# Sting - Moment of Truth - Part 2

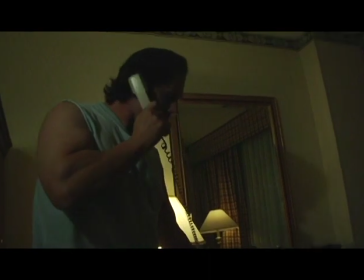1241s Yeah. Yes! I told you I was coming right down.
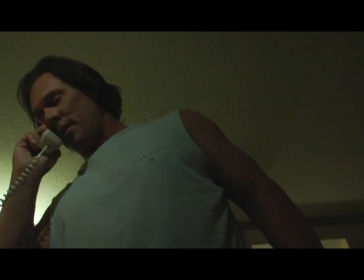1247s Yes. I know. You're in the bar. I'm on my way.
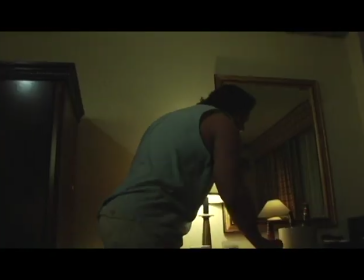1252s
That shot's actually out of place. That's what you call crossing the line, but we left it in because it looked good.
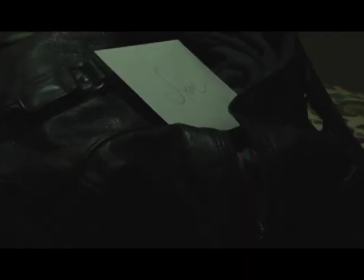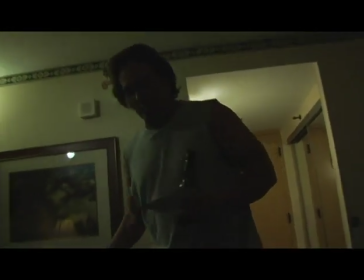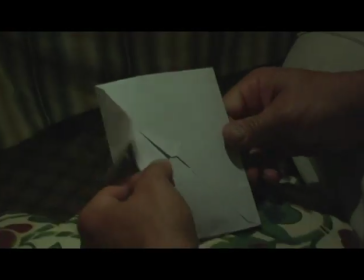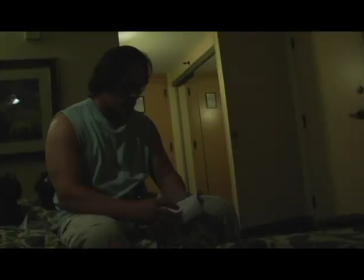1278s
You know, getting all these paper sounds just right is always fun,
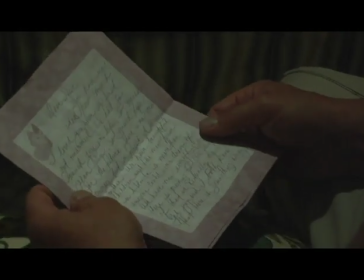1282s
but it helps build the emotion of the moment.
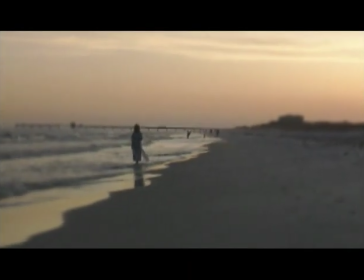1291s
I love this walking shot that came out of Stan's library it's uh
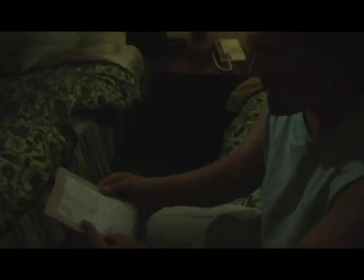1297s
the picture's a little denigrated which makes it all the more real for me
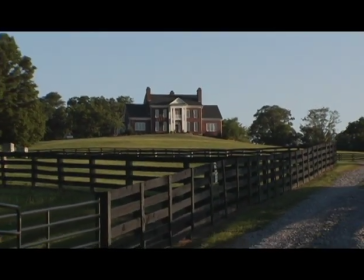1303s
two incredible children big beautiful home money in the bank
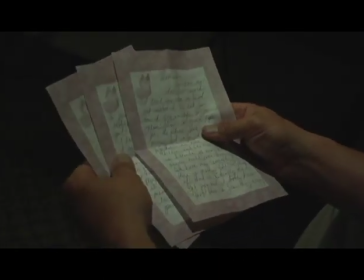1309s Steve we have sacrificed so much over the past ten years and for what
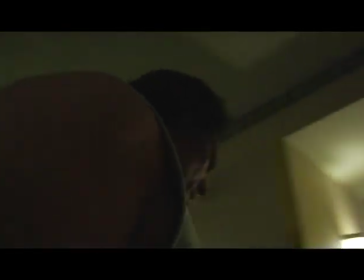1313s we never experienced the joy of being newlyweds this is actually Sue's voice Not only did she write the letter, but she read the letter.
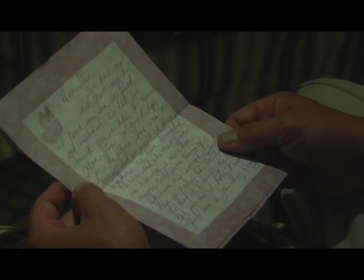1320s
So this is Ashley Sue Borden talking to her husband and telling him the true feelings of her heart.
I wish we could give it all back and start over. I feel so distant from you. When you come home from a road trip, everyone and everything else comes first.
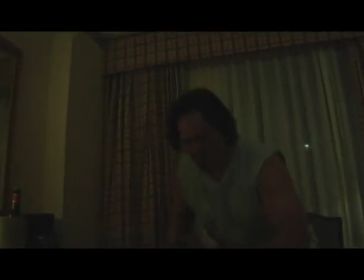1340s The gym, your friends, and the kids, of course. Steve, you are an awesome father to our boys.
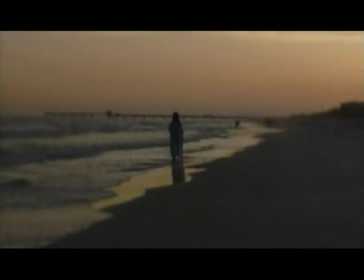1346s
Okay, now, you see that light hit him there? One of the cool things that we had to do was devise a way to follow him around with a light.
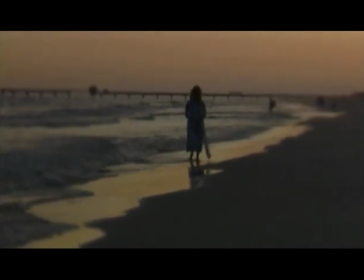1355s
And so we actually, this is real sophisticated, we got ourselves one of the flashlights from the crew, one of those mag light things. We cut out a styrofoam cup, which is a great white reflector.
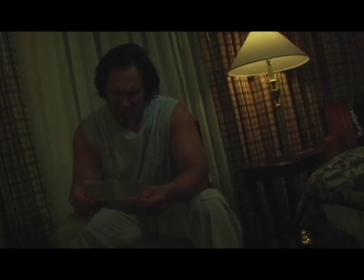1368s
We duct taped it together, and we had a guy that just followed Steve's face in this dark room to highlight it.
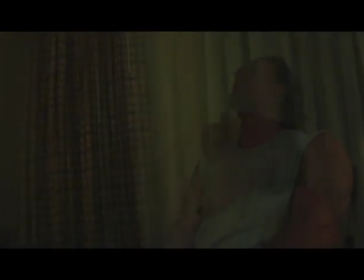1377s
and you know what all that matters is that it works now you know the secret so if you're just trying to do a little
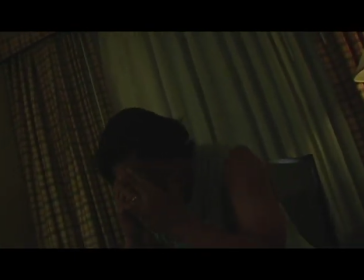1385s
family video and you need to do a little highlighting of somebody's face in a dark room just get yourself a styrofoam cup cut out the bottom and put it
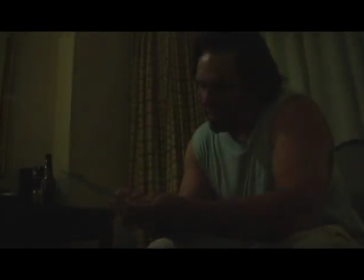1393s
over a flashlight little duct tape and you're in the big-time film business
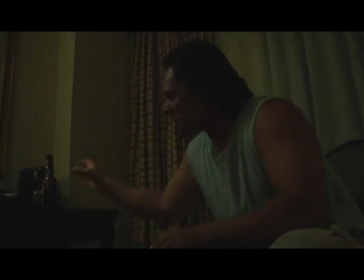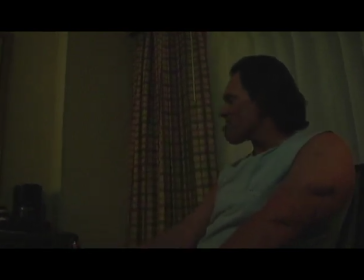1414s
he does this really well he begins to show his range seaboarding as a real actor
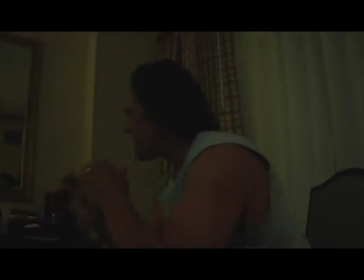1421s
as well as a wrestler and a fine gentleman but he just he stretches here
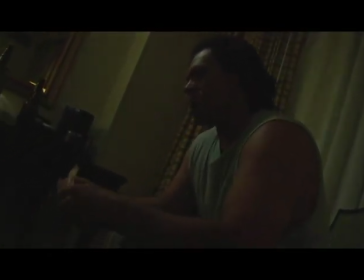1431s
i love this next part where he takes the uh the note that he had thrown away because it's from his wife, who he loves.
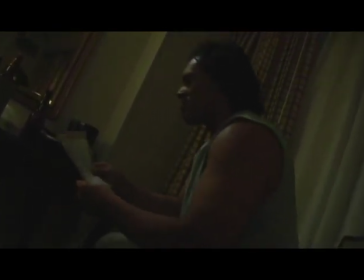1439s
He just, it's a treasure. Even though it hurt him, it's a treasure.
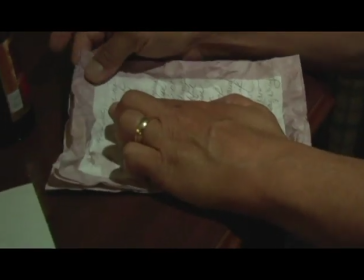1443s
He smooths it out.
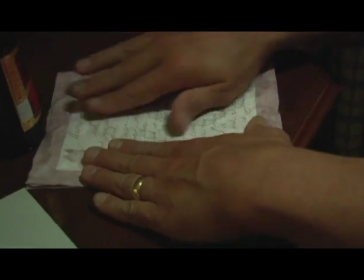That was for all the chicks that had to come to the movie. Okay, now Nick found me some really cool airplane sounds here.
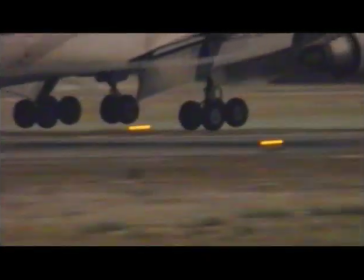1458s
The wheels hit the ground. And you realize how important sound is to make the picture work, because this is a transition piece right here that gets us into the next part of the movie.
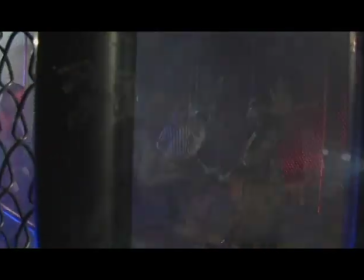1467s
See that? Got to have those transitions that kind of take you from place to place. All right, now see that shot right there in between the poles?
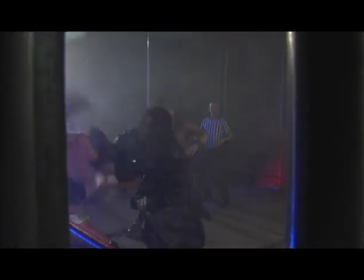1474s
We kind of worked for that, and he gave us a little perspective.
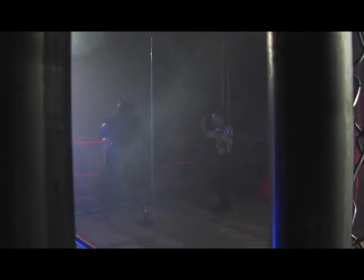1478s
You're looking inside this cage, and what happens in real wrestling is they lock him in there, and the best man wins.
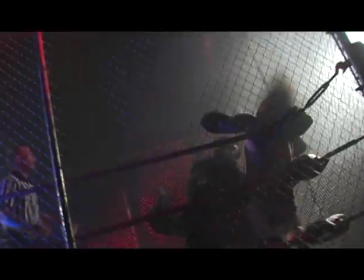1485s
And these two wrestlers, Chris Harris and Lance Hoyt, do a great job with Steve.